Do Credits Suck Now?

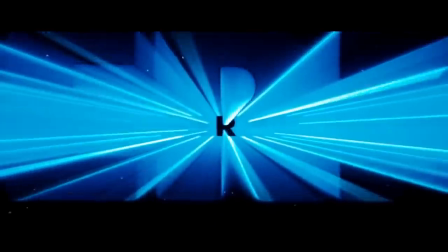4:13 This led more and more to opening credits becoming extinct. Seemingly, no more will epic themes play immediately connected to the film's identity.
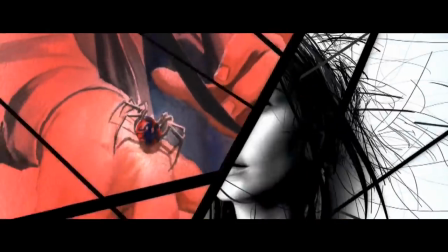4:21 No more will clever visuals excite you with what you're about to see without giving too much away.
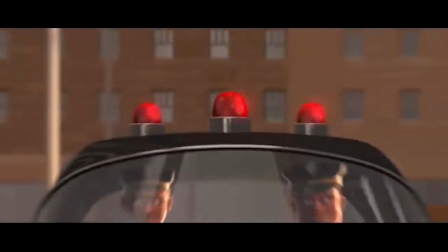4:26 Now it's just the title, and the film starts, destroying so much of the movie's build-up.
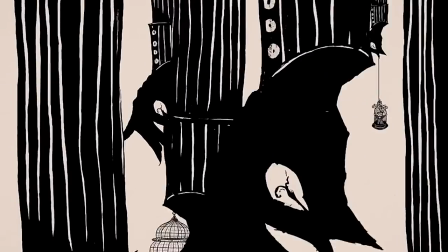4:32 However, there is a different alternative that's been popping up. Many movies are now doing the big epic credit sequences at the end of the film.
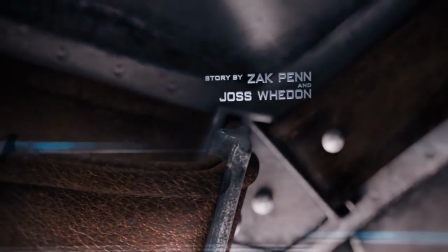4:40 Movies like The Incredibles, 300, and several of the Marvel films, but a surprisingly large amount of effort into making the last thing you see energized and impressive.
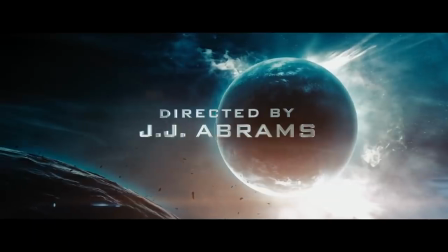4:50 In some respects, this does kind of make sense. I mean, why split up the credits into two when you can lump them all together?
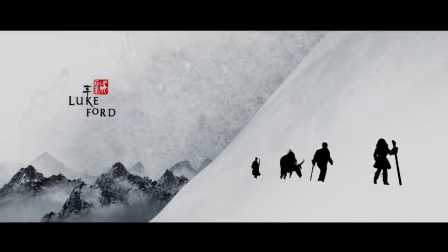4:56 People also don't have to wait for the movie to start, and you don't have to worry about spoilers. You've already seen it, nothing's gonna be given away.
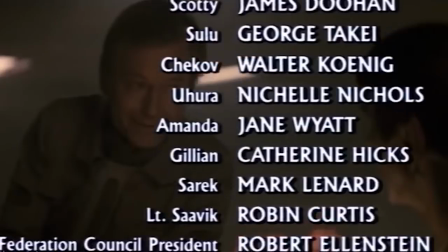5:03 It's kind of like a best-of reel. Like, remember in the 80s how they would show you stills from the movie you just saw?
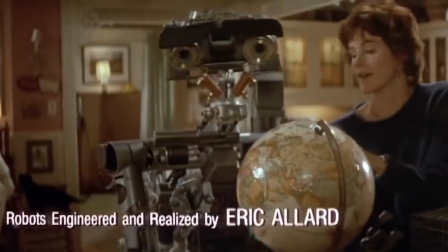5:08 Trying to remind you of the good times you literally just witnessed? This is kind of the same thing.
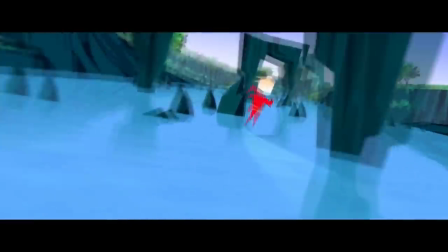5:14 Yeah, remember Dash running on water, remember Violet stopping the bullets? That was cool.
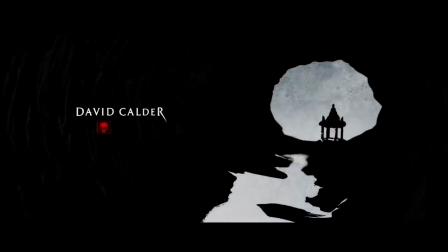5:19 This was a fun movie. Even bad films like Mummy 3 can almost have you looking back with fondness. Yeah, those yetis coming down the mountain were badass. Wait, no they weren't, that sucked. But you almost got me there, movie, good for you.
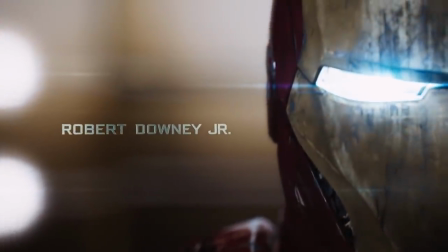5:32 On top of that, some films nowadays have extra endings with the credits. In fact, both Marvel and DC usually throw in two.
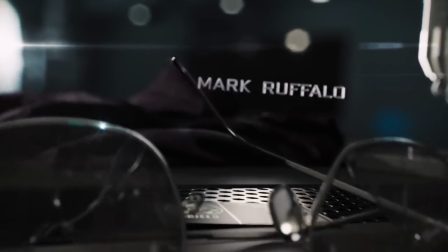5:38 One at the end and one halfway through. So people aren't always walking out during the credits, sometimes they're staying while great artistry is being displayed. So, maybe this makes a little bit more sense. Why not go out on a high note after your movie is over?
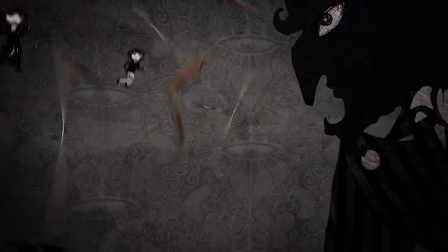5:52 Doesn't it add up more to convince them at the end what a good movie this is as opposed to the opening? Well, there's pros and cons to this. The biggest one being people do leave.
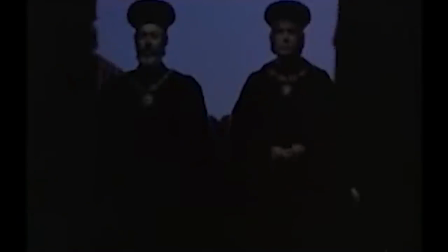6:02 Franco Seffirelli found this out in 1968 with Romeo and Juliet. During the end credits, he chose to have the family seemingly reconcile while going into the church. That's a huge plot point. But not only are people exiting the theater by this point, but the credits are blocking half their reactions.
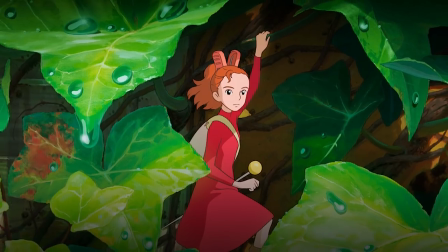6:18 A lot of animes do this too. Movies like Only Yesterday and Arrietty still keep the story going even after the end credits are rolling.
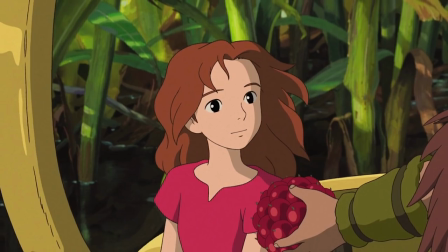6:26 What an odd choice. People think the film is over and they're gonna miss what actually happens at the end. On top of that, having cool stuff during the credits at the beginning of the film just enhances the rewatchability.
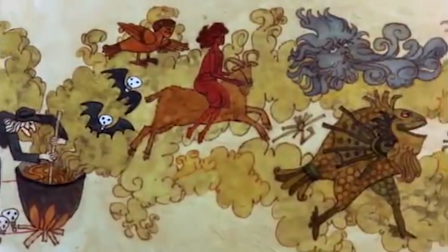6:39 Every time Bedknobs and Broomsticks starts up, I get excited. Yeah, look at all that cool stuff I'm about to see again.
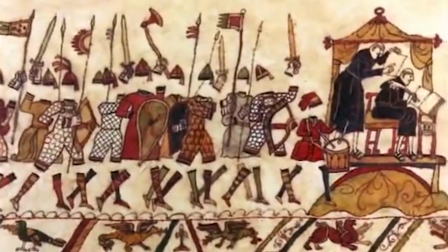6:45 Listen to all that amazing music.
The man of the voices...
Witches battling Nazis, hell yeah! Imagine if Superman opened the same way as Man of Steel.
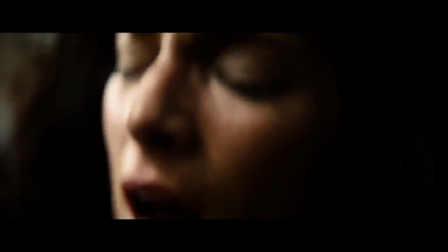6:56 No titles, no credits, just starting. How does that get you hyped up? It's nothing.
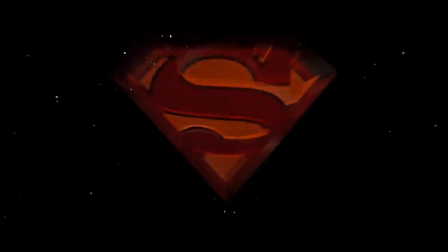7:01 The Superman movie, on the other hand, look at this! The credits are whizzing by, you're traveling through space, the music is practically singing his name!
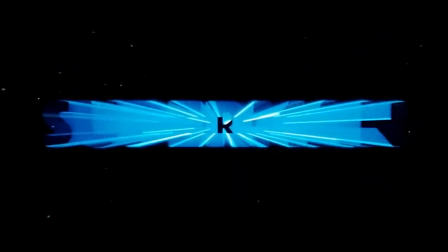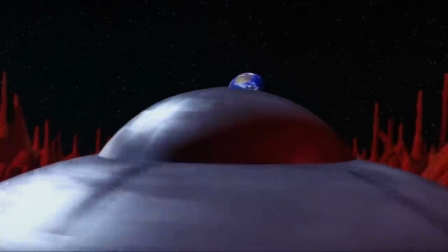7:15 This is the opening Superman deserves! Good title sequences can even lead to great scenes in bad movies.
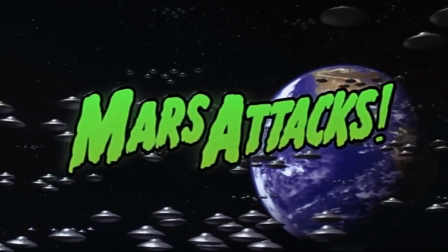7:22 I, like a lot of people, wasn't a fan of Mars Attacks, but holy smokes, the introduction's amazing!
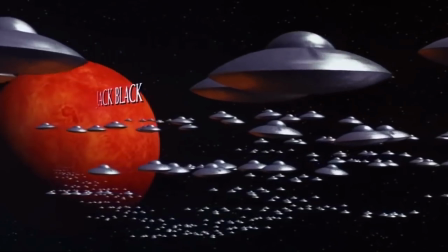7:28 All the spaceships surrounding the Earth with both the goofiest and most threatening March playing over it.
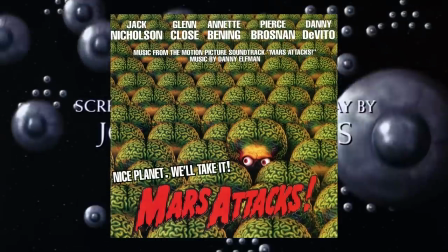7:38 I went out and bought the soundtrack to this movie. Again, the soundtrack to a film I didn't like.
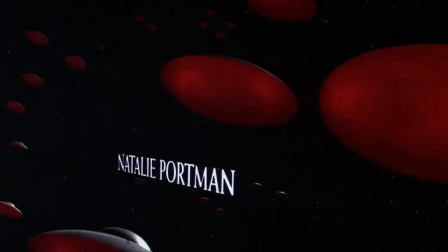7:43 I probably wouldn't have even noticed the music if it wasn't for this introduction. Lord of War got mixed reviews, but everyone agrees the opening is phenomenal.
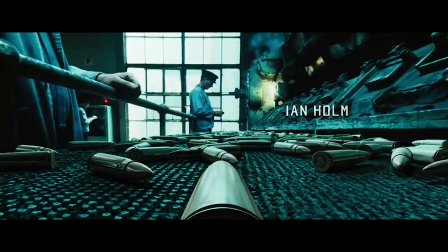7:52 Following a bullet from its construction to being shot is profoundly disturbing.
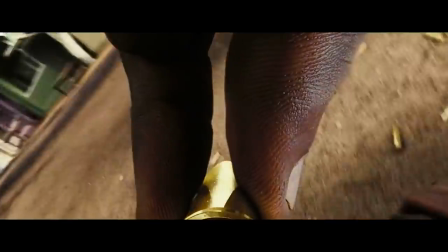7:57 A part of the movie some filmmakers are trying to skip can actually be the best part of the movie.
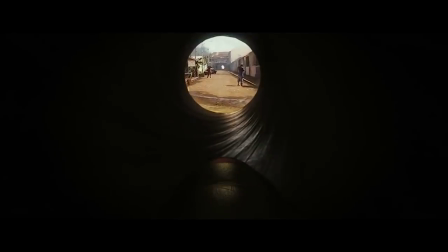8:02 And it never would have happened if you just wanted to start the flick with no credits. Here's the thing, you know how a lot of people say the film isn't as good as the trailer? well, this is your chance to have the trailer inside the film.
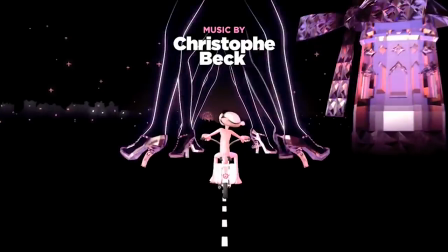8:15 They get you pumped up, excited, and give an imaginative take on the movie that often wouldn't be allowed anywhere else in the film.
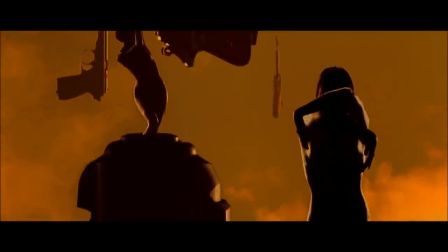8:22 There's no scenes in James Bond that would call for trippy models flying through the air or shooting guns out of their mouths.
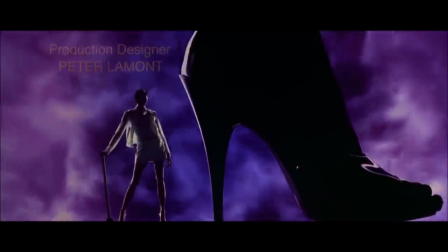8:28 But imagery like this is now ingrained with Bond's identity, as well as that famously stylized scene of him turning and shooting. These are so famous they're used to help create other films' identities. And none of that would have existed if we just said, Eh, can't we just start the movie?
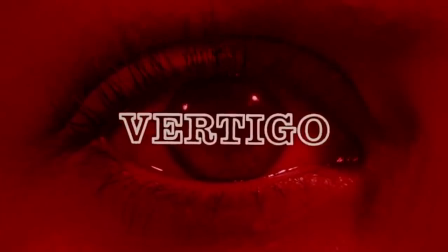8:45 Opening powerhouses like 2001, The Good, The Bad, and The Ugly, and Vertigo would lose a huge part of their identity if this mindset kept going. But the good news is, it's not entirely extinct yet.
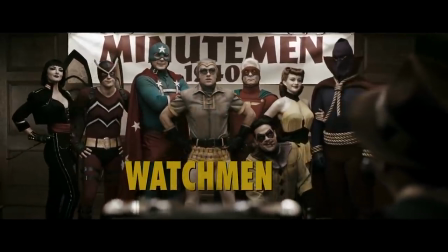8:57 In fact, comic book movies, the genre you could argue is moving cool title sequences to the end, also still have some memorable ones today.
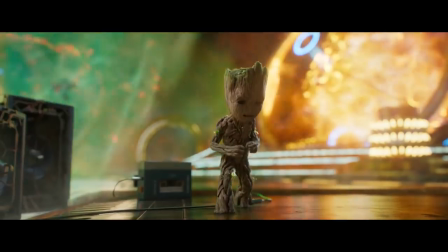9:05 Watchmen is beautifully dark and poetic. Guardians of the Galaxy is perfectly strange and bizarre,
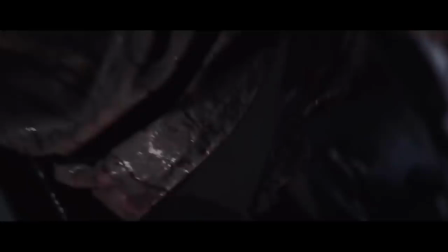9:10 and Deadpool might take the cake for the most hilarious opening title sequence in years, both satirizing and paying homage to its artistic importance. I guess what I'm trying to say is, not every movie has to have amazing opening credits, but we deserve enough variety that many of them can still exist.
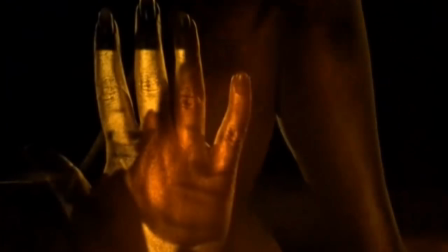9:28 Granted, there's great ending title sequences, and there's dull opening title sequences,
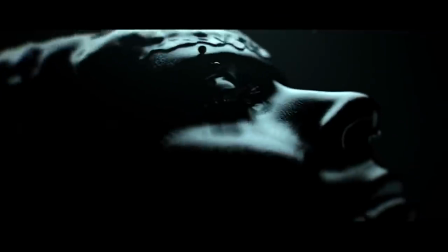9:32 But the idea that opening credits should be gotten rid of because they take too much time away is missing a huge part of the film's identity.
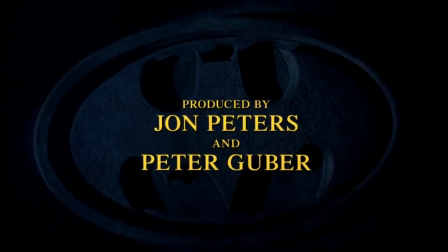9:40 Can you imagine James Bond, Batman, or Deadpool without their opening credits?
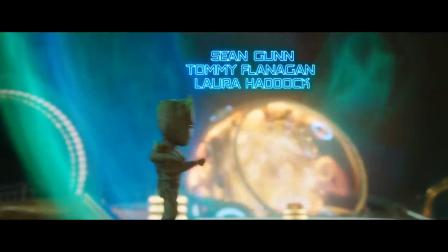9:45 They're an important piece of the impact a movie can have on you. And phasing them out to save time can steal away some really amazing filmmaking. So the next time you watch an opening credits sequence wondering when the movie's gonna start, consider the possibility that it already has.
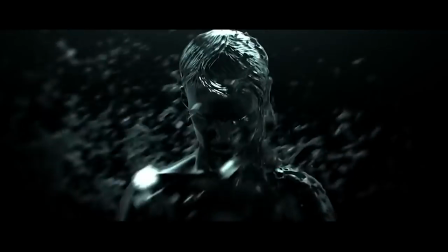10:02 Opening titles are amazing if done right, and can continue to be so if we see their importance.
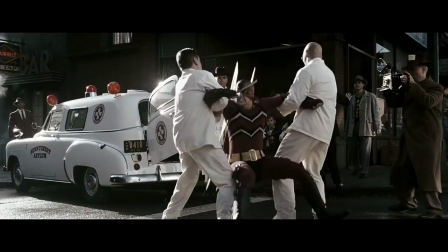10:08 We're not at the point yet where opening credits necessarily suck, as there's still a few out there who know how to start a show.
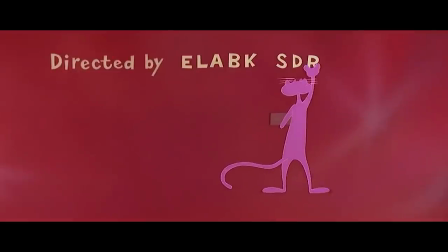10:15 But at the same time, we shouldn't encourage ourselves to get to that point either. If leaving a first impression is as important as they say, then this is a concept that should definitely keep going strong. I'm the Nostalgia Critic guy, remember it? So you don't have to.
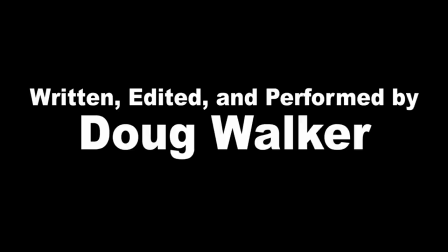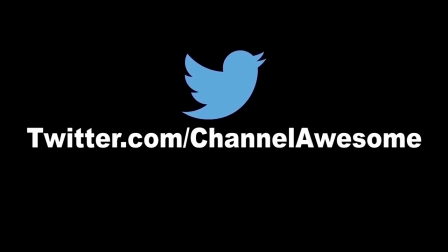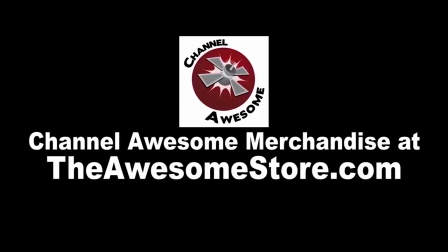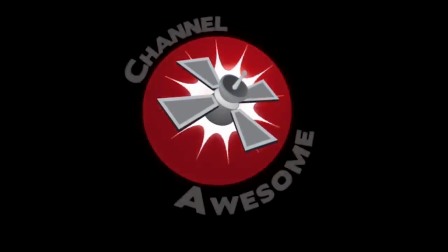Hey guys, Doug Walker here doing the charity shoutout. Usually at this point I cut to a video giving you an idea of what this charity is about, but this time we really don't need video because you have already seen plenty of video if you watch the news at all. And this is the Houston Flood Relief Fund. If you've been keeping up, you know the awful things are happening in Houston right now, and there are still so many people that need help. This is a really good organization. They've already raised a fair amount of money, but really there are so many people still in need and still homeless and just need so much help. So even if you've already donated to Red Cross or another charity, please consider giving to this one too. I know so many good people in Houston, and man, they don't deserve this. So please definitely click on the link. see if even the tiniest bit you can give a little bit more because it's if you've seen any videos any photographs you know what an awful time they're going through so please definitely click on the link and open up your heart and give these people something to hope for because they really don't deserve this thanks again